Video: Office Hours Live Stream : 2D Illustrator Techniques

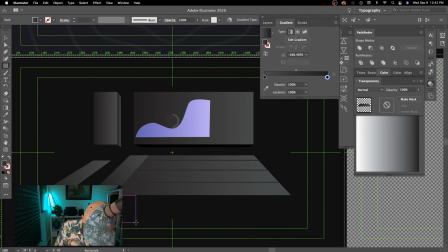[41:35]
I'm just going to hit M to bring up the shape tool and do this kind of thing.
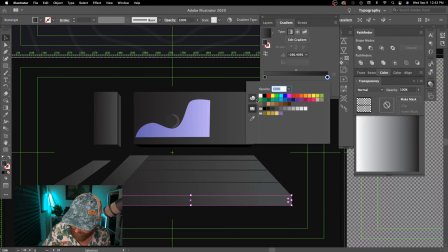[41:47]
Come and affect this gradient a bit. Well, it's already 100%.
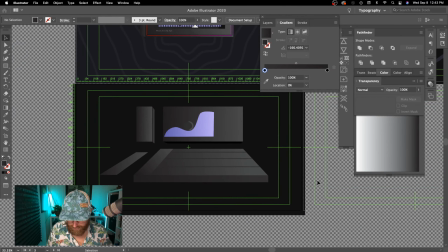[41:57]
Just try to change that value up ever so slightly. Just creating enough, you know, enough shapes here to kind of have something interesting.
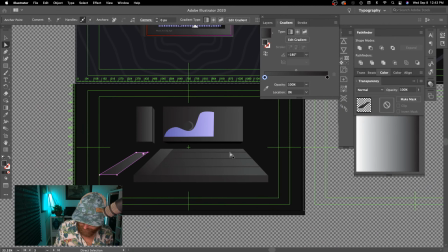[42:17]
And I do want there to be a feeling of horizontal lines, right? So the principle of alignment matters, and the thing that's
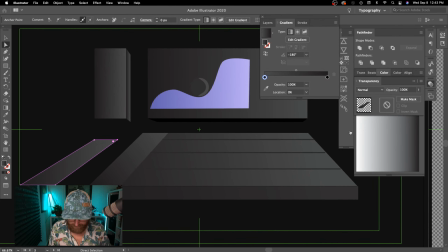[42:26]
making this a bit visually uncomfortable is kind of the lack of good alignment. And so if I hit Command R, now that I have some stuff in here, I can really make sure I've got some structure to this image,
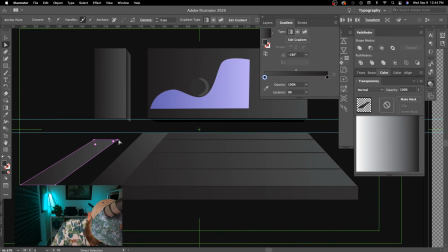[42:44]
even though it's meant to look kind of like an illustration. And we could back that off. And really, you know, this is going to tell me a lot what's going on in terms of these lines matching up.
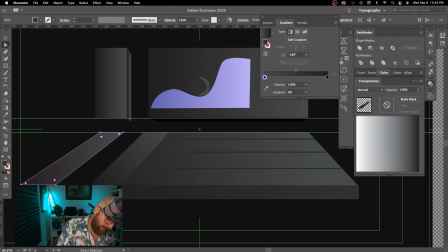[43:05]
So we would be seeing the inside and the front. But the edge line there would be perfectly vertical.
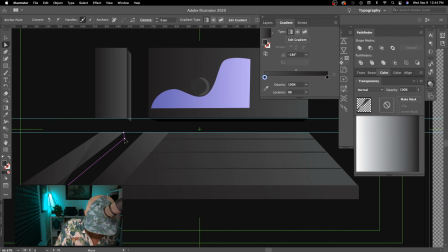[43:23]
Gosh. And this would be a perfectly vertical line as well.
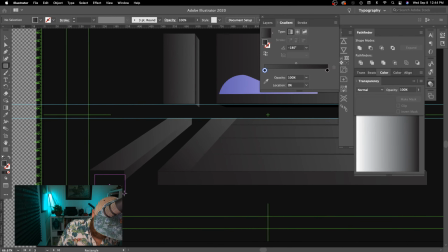[43:35]
And this is a perfect rectangle, so we can just do this kind of thing.
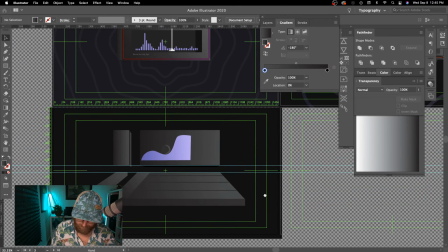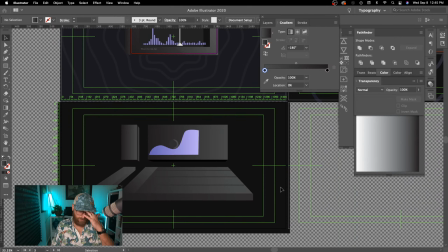[43:49]
So it's like a decent start. The black there probably isn't holding up quite as well. So I would just kind of choose something with a darker value than the screen.
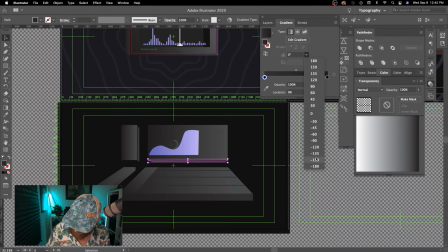[44:08]
And then maybe rotate that like 180 degrees. Let's change that up. So Command semicolon is how I turn the guide layers on and off.
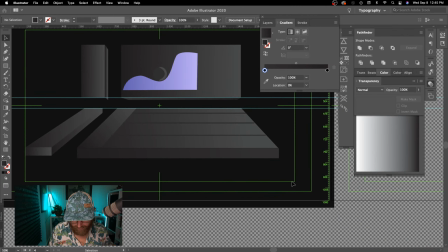[44:28]
So I'm going to turn them back on. And again, Command R hides or reveals the rulers.
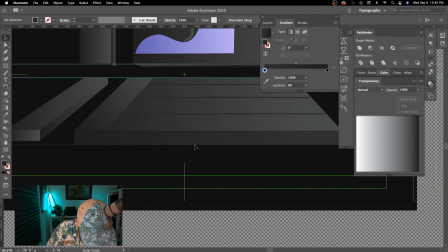[44:35]
And so again, just about alignment, making sure that when someone looks at the image, it feels really structurally perfect as much as possible.
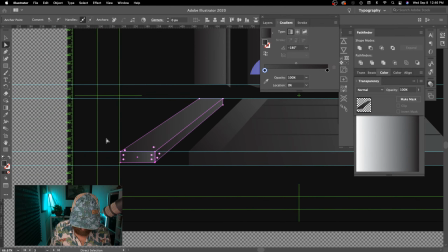[44:50]
So I'll just hit A. I'll just put this. And then this kind of thing. And this probably needs to get a little bit thicker.
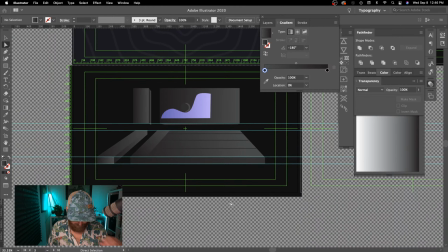[45:07]
So, you know, alignment's one of those subtle things, but of course it's like one of those things you feel more than you necessarily perceive.
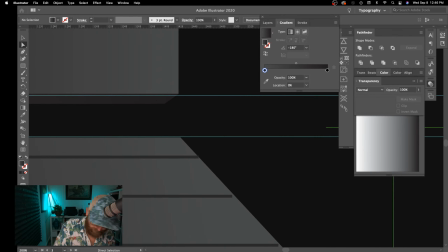[45:19]
And so, right, come on.
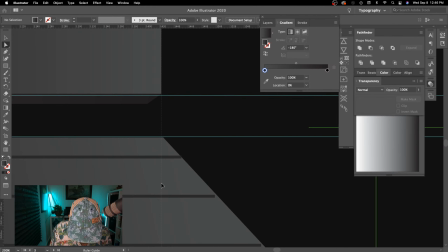[45:24]
Little interactions like this.